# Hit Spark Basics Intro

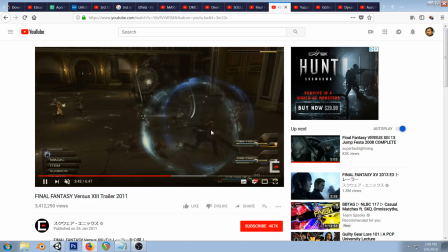[12:14]
And in the chaos of battle you can see who's getting hit because of the point of impact and then the Wisps themselves sort of point themselves towards you know who's being hit it's mostly visual candy but the added clarity
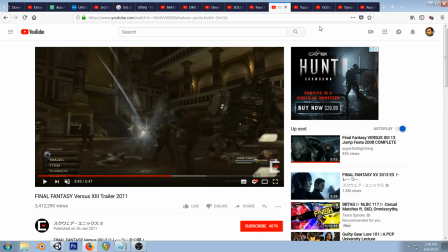[12:31]
isn't lost at all so I really like this effect now speaking of candy
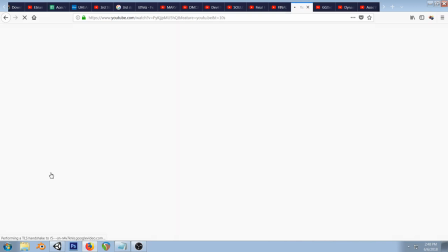[12:37]
we're gonna go to another series
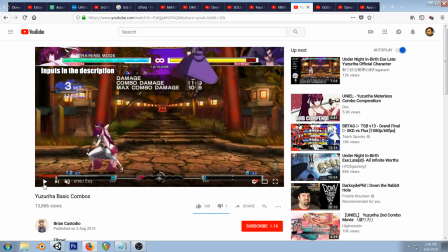[12:40]
Under Night in Birth they have these I'm going to just say I don't like it I'm not going to say it's bad but it's too sweet for me
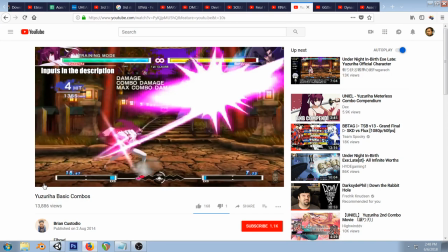[12:49]
and I love sweets but their effects I'll show them in slow motion first
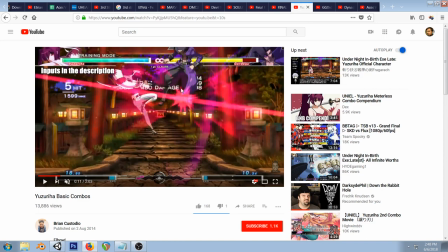[12:55]
you know they appear big flash they fade out a lot but then they hold on to their fade out portion for a long time and what they do is do this just additive blending with a single color so it's sort of hanging out
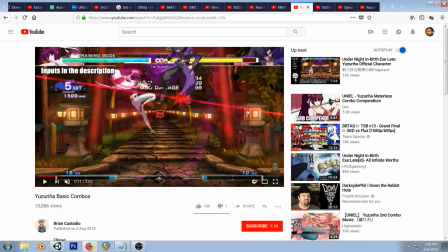[13:12]
there it is clear but it's not too overpowering you know it blends into the background
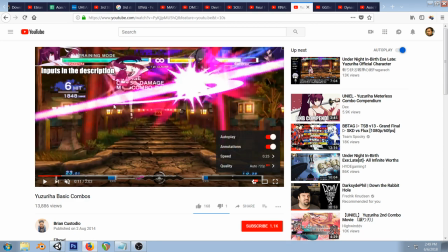[13:20]
um you can see these huge effects and this is actually two or three effects there's a star here that's this like spike ball it's animated separately and then you know the horizontal slash you see a lot in a lot of games because it's easy to animate and it looks nice i use it
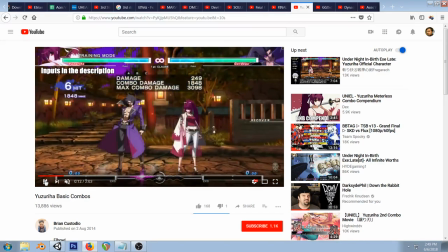[13:35]
too you know full speed there's
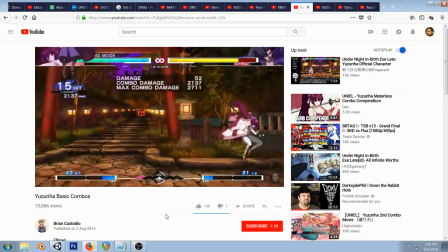[13:41]
just they just come and go so quickly it's just it's so intense they're so big you may love it
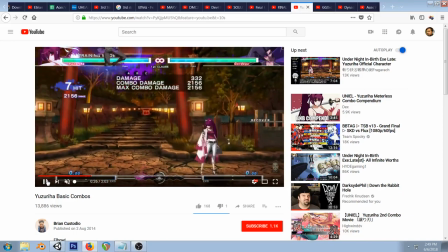[13:48]
but it i start to feel the fatigue of it they use
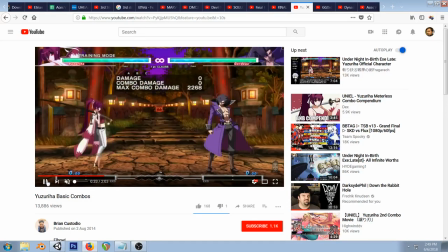[13:55]
the same animation pacing in their actual character animations so it's a really good way to make
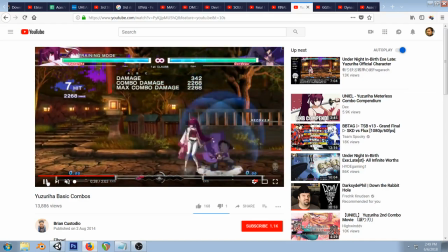[14:02]
nice looking animations without having a lot of frames
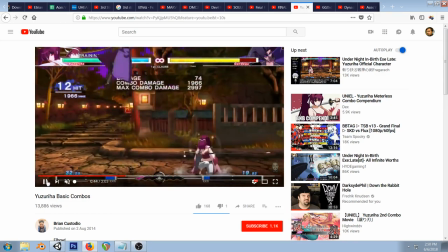[14:05]
but it creates a bit of fatigue the characters animate at the same
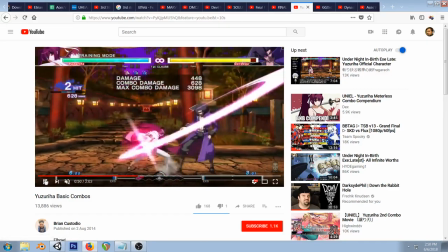[14:12]
rate rates the wrong word but it's sort of the same pacing as the effects and it's just
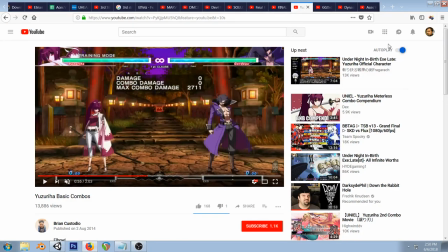[14:18]
so punchy like but you may love it so I'll show that example guilty gear
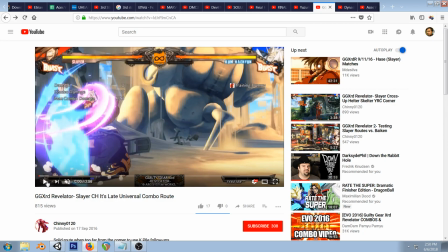[14:24]
coming up here they have these big effects here.
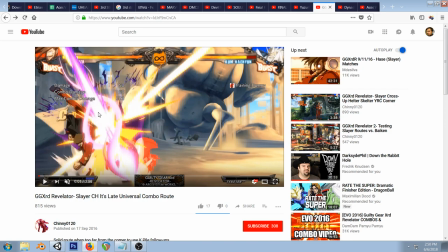[14:30]
This is when specials hit. They have these star sort of effects in here. Try to ignore Slayer's big punch here.
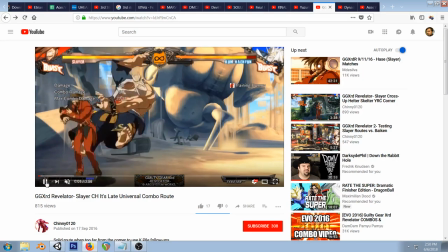[14:37]
That sort of frame the action. You know, these big effects. You can see how it faded out.
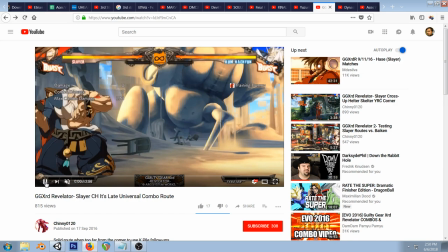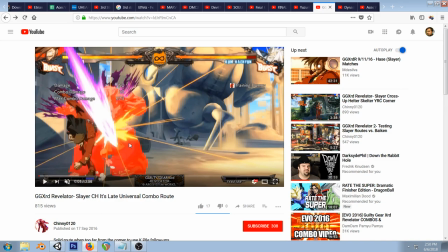[14:52]
So, boom. And it's actually starting pretty small, which is kind of unique. I like to say to start big. Like, you don't necessarily want to start at the logical start of, like, an effect. I kind of want to start when it's a little bit bigger.
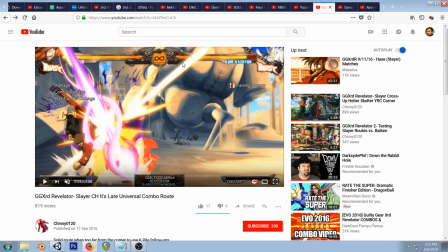[15:08]
You have these big arrows here, literally like pointing at the action.
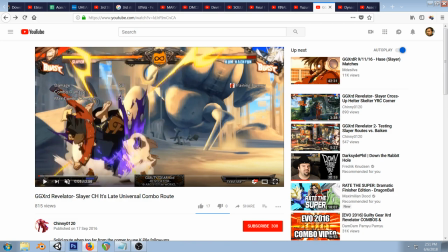[15:13]
And they hold on a little bit, and then they quickly, you know, the next frame, they shoot out. Get out of the way. So it creates this great effect, but also keeps the clarity. We know what's going on. You know, we got the hit.
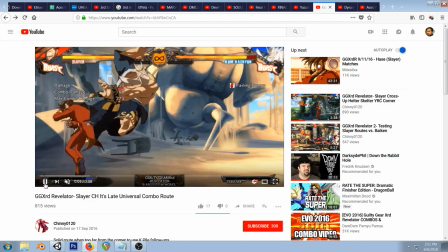[15:25]
We can continue with follow-ups or whatever we want to do. So coming up right here.
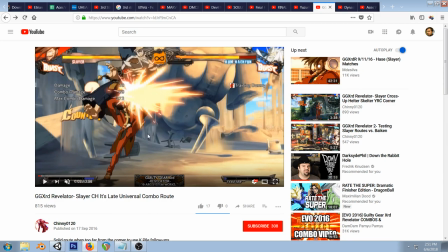[15:32]
when a heavy strike I think it's like level 4 or higher if you know Guilty Gear you'll understand the levels but it's like a heavy attack they sort of just spray out like that and these are all hand animated
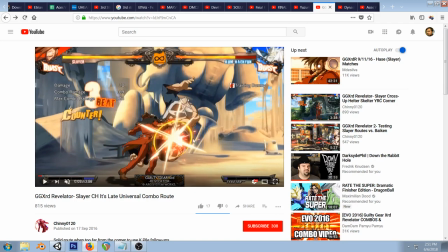[15:45]
even though they use like meshes and 3D stuff here they hand animate a lot of stuff but with these I like this effect because they take three like horizontal slashes like this and then have a ring and there's a little bit of random offset with these slashes
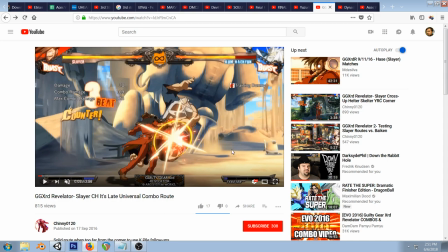[16:01]
and the ring's also not perfectly circular they either rotated it in space i'm not sure um because it might be on a 3d mesh i can't quite tell or they just squished it um and it gives it a little bit of an edge it matches that guilty gear style um you know it's not like a perfect circle and
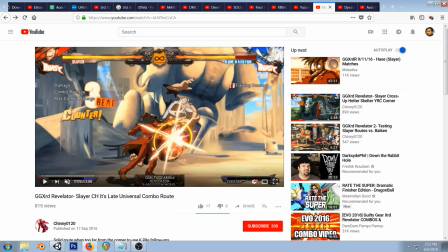[16:22]
you know another great gorgeous looking game simple effect you know it's a mix of simplicity and smartness in my opinion you know it hits here big flashy real bright HDR coming in you know the post-processing stuff making it really glow that
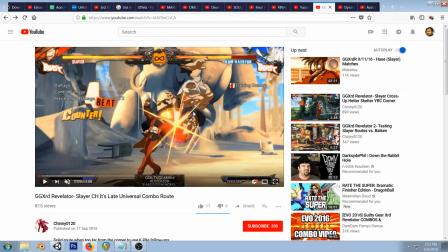[16:41]
fades out a bit and then those just squeeze like you would think they quickly get out of the way we have these other little sparks here too that I hadn't noticed till before and
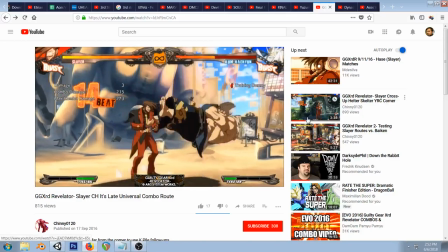[16:55]
full speed just looks really nice just lets you know that you got the hit it's not too overwhelming create some nice candy
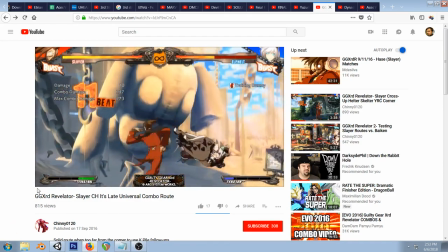[17:07]
looks nice show
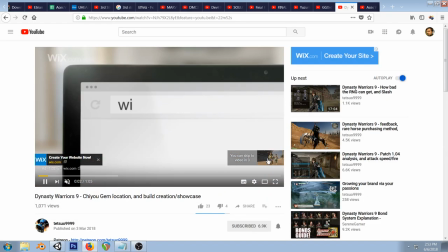[17:12]
some dynasty warriors here because this is a game where you fight hundreds of enemies you
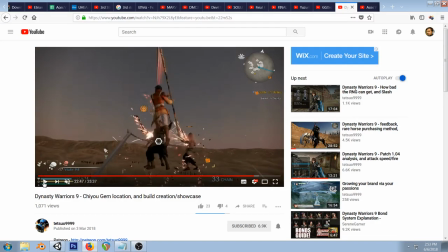[17:23]
may not want over-the-top effects so we just struck all those dudes if we had crazy
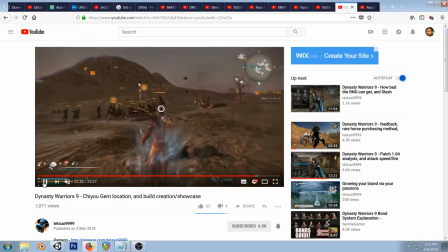[17:29]
over the fought effect oh my gosh over the top particles happening it
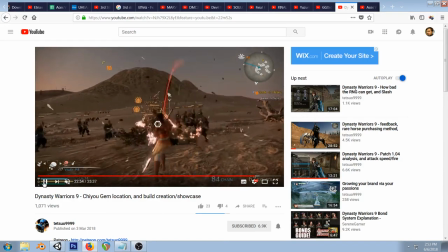[17:35]
would get too nuts it also be just you know processor intensive but um you
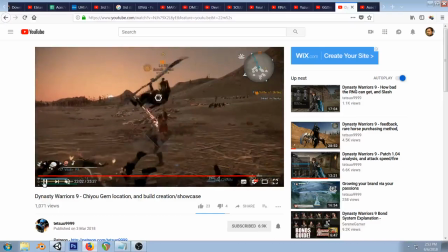[17:41]
know instead they use the physics animations you know throwing enemies up in the air um it
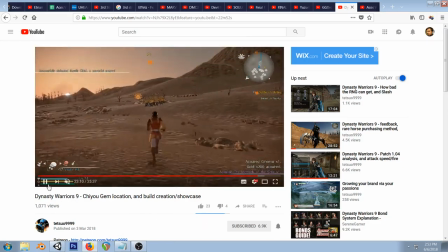[17:51]
also helps frame the character you know these games are about like really holding up the player and the character that you're playing as and all their over the top stuff and them just being thrown around and things like that so you don't you don't want
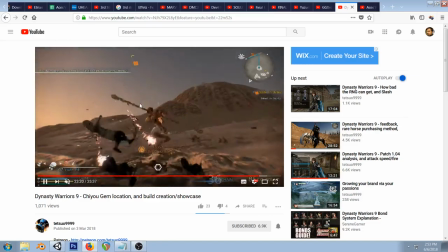[18:02]
to ruin that you know they have these little parks they literally fall down out of the way
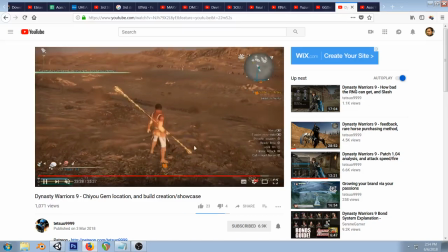[18:11]
you know so that you can get back to the character animations
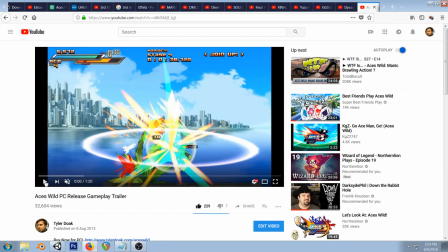[18:16]
here comes this game the base is wild they're a little over the top but it was on purpose have these rings that happen once you exceed a certain damage level have these circles that are similar to the third strike ones i did and then you have these like wedge shapes here
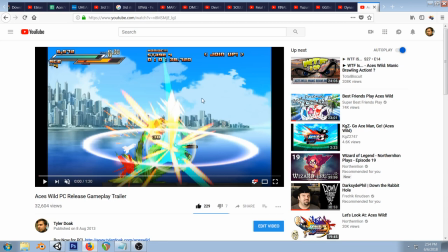[18:35]
that i got inspired from like street fighter alpha and i'll show how to do them they can look really cool they're also in like megaman x um and then i have these like background shapes that we haven't seen too much of um they were in there like in guilty gear but they were
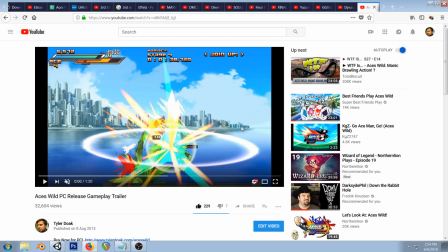[18:50]
a little more muted but i like them because they can oh and um uniel with that samurai girl they're just real simple they can help with the style you can animate them in different ways
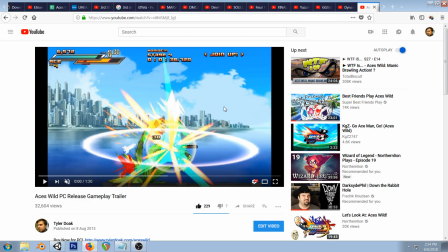[19:05]
to create like a pacing variation you know like layering the different type of animation pacing um and they're nice you see them a lot in like final fantasy with their effects which usually like something darker to accentuate the stuff in the foreground
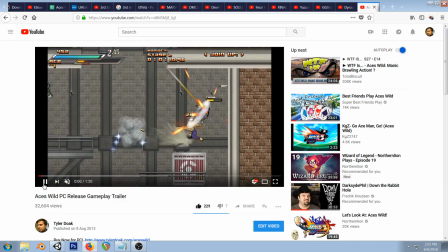[19:21]
and then i like to think that my effects get out of the way really quick too
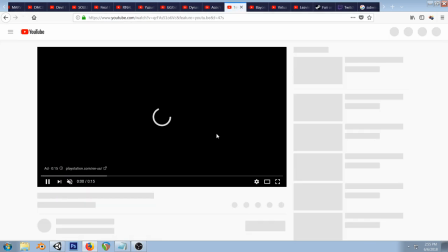[19:27]
brought tekken in um gosh another ad sorry so